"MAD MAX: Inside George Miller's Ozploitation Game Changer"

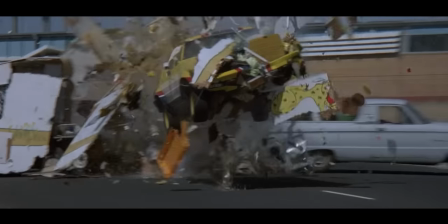Obviously, the jump through the splintering caravan is a highlight,
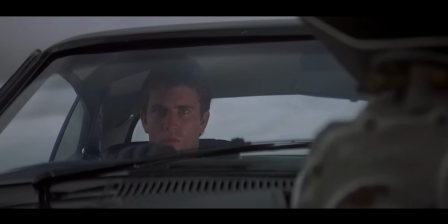but the final chase with Max after Toe Cutter is fantastic. thanks to the viscerality of a stuntman on a bike just a few feet away from the blazing V8 Interceptor,
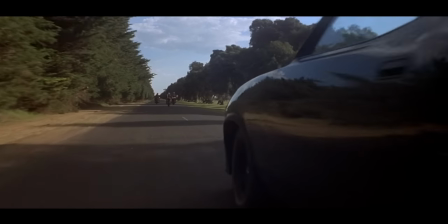one of my favorite movie cars.
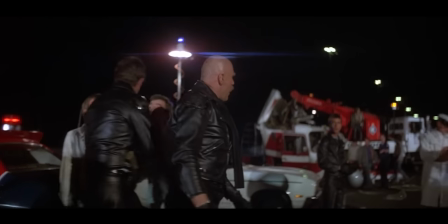The goal, it seems, of the MFP is to chase down their targets until sheer speed and a simple mistake leads to a fatal crash.
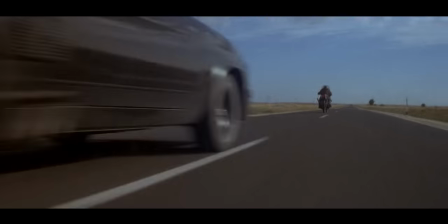And Toe Cutter's death, complete with a prop head eye pop for added, did I just see that surprise, is no different.
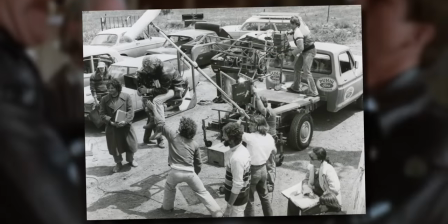Still, despite all those moments that are burned into the memories of Mad Max fans, shooting the film was an incredible challenge.
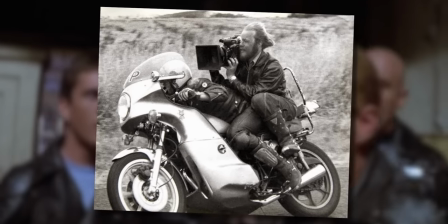In fact, the pressure Miller felt was so strong that he nearly stepped down as director before the cast and crew threatened to quit if he did.
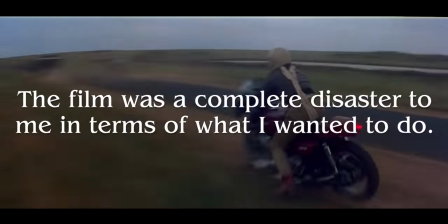The film was a complete disaster to me in terms of what I wanted to do, said Miller. I really thought I wasn't cut out to make films.
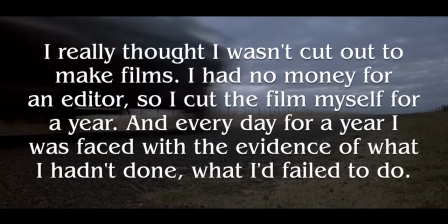I had no money for an editor, so I cut the film myself for a year.
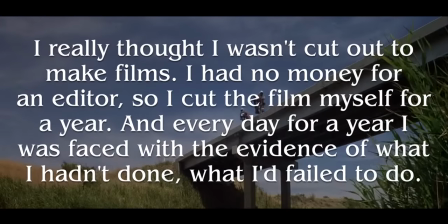And every day for a year, I was faced with the evidence of what I hadn't done, what I'd failed to do, every day facing this film, this wreck.
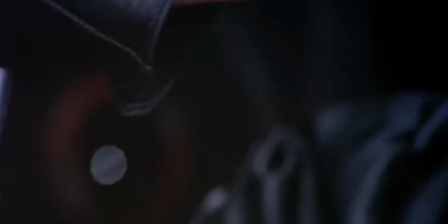But when Mad Max was finally released in 1979 in Australia, and around the world the following year, Miller's film was a sensation.
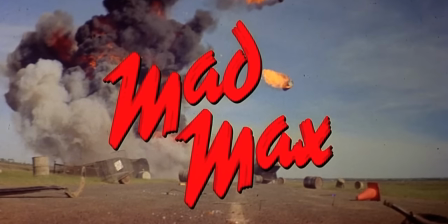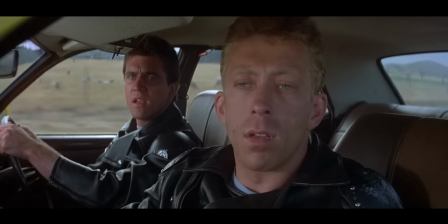All of these elements would make Mad Max feel like a dire,
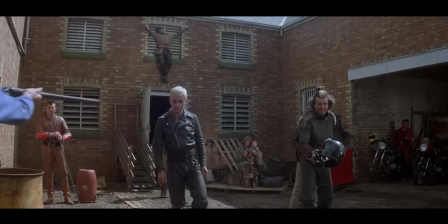desperate experience, if it weren't for the outlandish, exaggerated touches that flavor everything in this film.
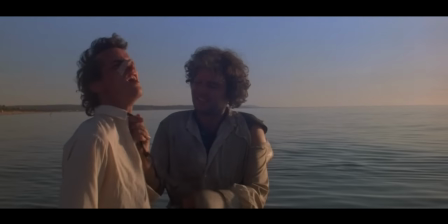Hugh Keysburn makes Toe Cutter an absolutely flamboyant caricature, constantly zigging and zagging in his over-the-top reactions to everything.
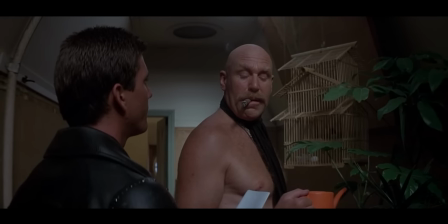Side characters like Police Chief Fifi and the voice box using Charlie feel like Miller
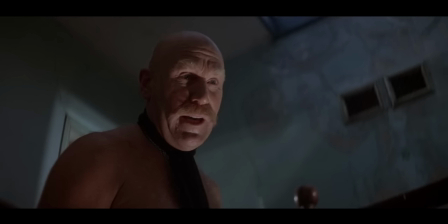and McCausland satirizing the typical stock characters found in a movie police department.
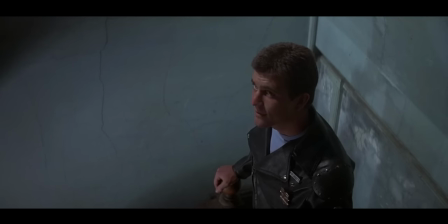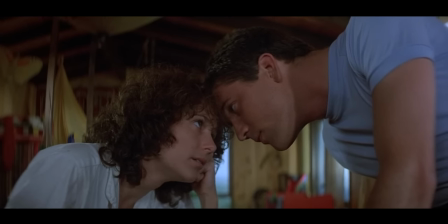Max and Julie are like the worst parents ever, but I think Miller is aware of that as an element of his story,
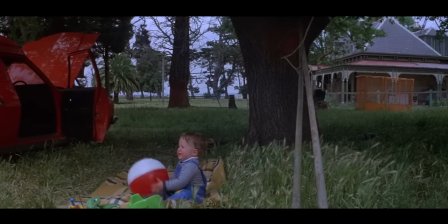And it's ultimately their neglecting of Sprague that destroys their lives.
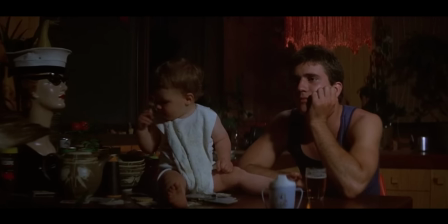Little touches, like Brian May's saxophone score suddenly revealed to be Julie playing the sax off screen, are winks and nods to let us in on the joke.
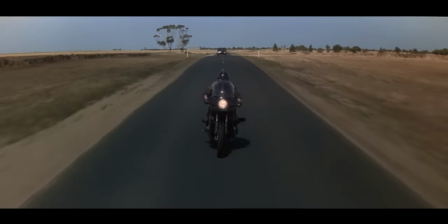And of course, there's Miller and cinematographer David Egby speeding up the footage of their chases. This allows the stunt drivers to perform at safer speeds,
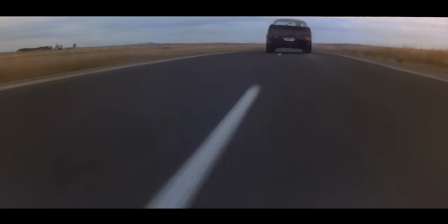but it also gives the chases an unnatural quality of movement that feels like a looney tune come to life.
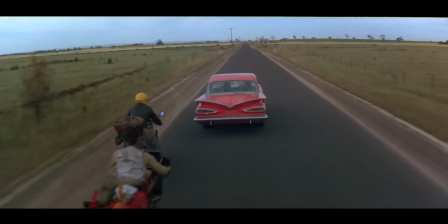Because everything is heightened, we can enjoy the carnage just a little more.
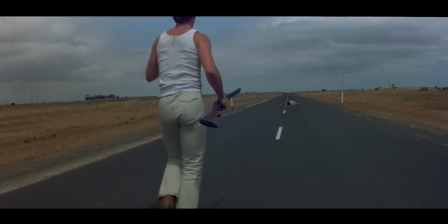Until Max's life comes crashing down as his infant son is killed and his wife lies near death.
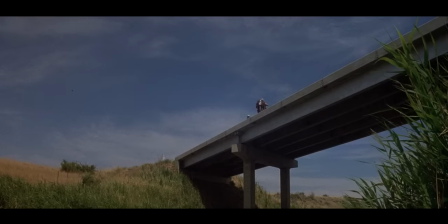It's here that the cartoonishness at least somewhat present throughout every scene before is stripped away.
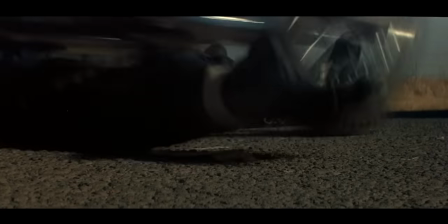And Max kills each gang member in a life and body sacrificing path of revenge.
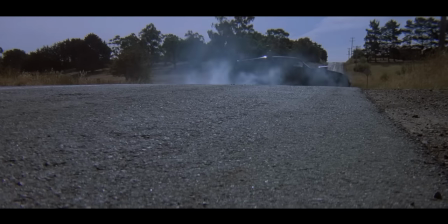with Gibson putting in a feral, almost completely mute performance for the climax of the film.
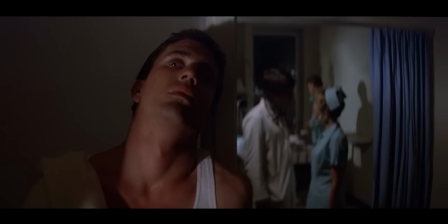Mad Max is about getting pushed past the point of breaking. That point is different for every character, and for the world they're in.
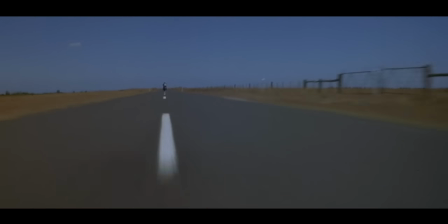Highway lines are the recurring visual motif of the film,
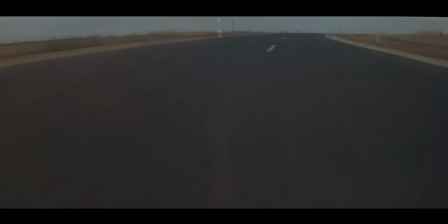with long shots skimming right above the blacktop as our characters blaze their way across the wilderness.
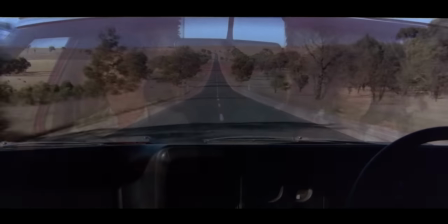Sometimes these shots are more gentle, pushing along in peace, At other times,
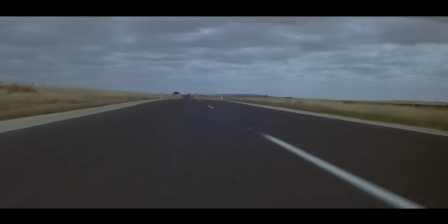the dashed lines shoot across the screen, as both the camera operator and characters chase their targets in the seconds before death.
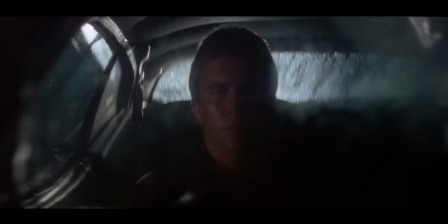In either case, it's a hypnotic effect, and Max is consumed by a hypnotic, vengeful state.
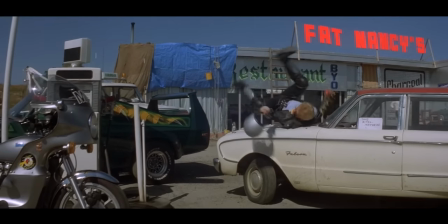So much of Mad Max feels like it's just barely keeping the illusion of its world together,
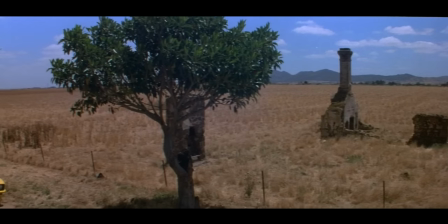with the film crew often shooting at very specific angles to capture barren nature,
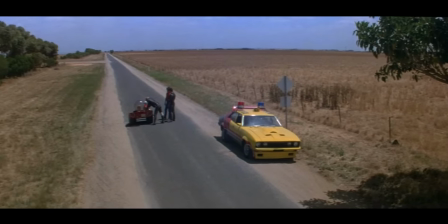and not the houses and businesses that were just a few feet away.
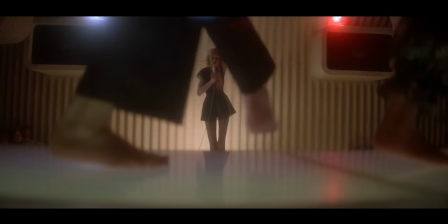But the scrappiness of this production would give way to an expansion and reiteration of its ideas,
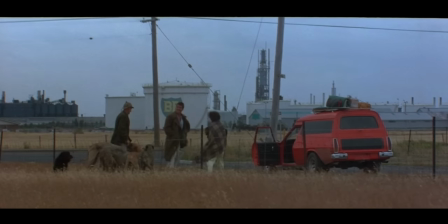as budgets and skills grew in sequels.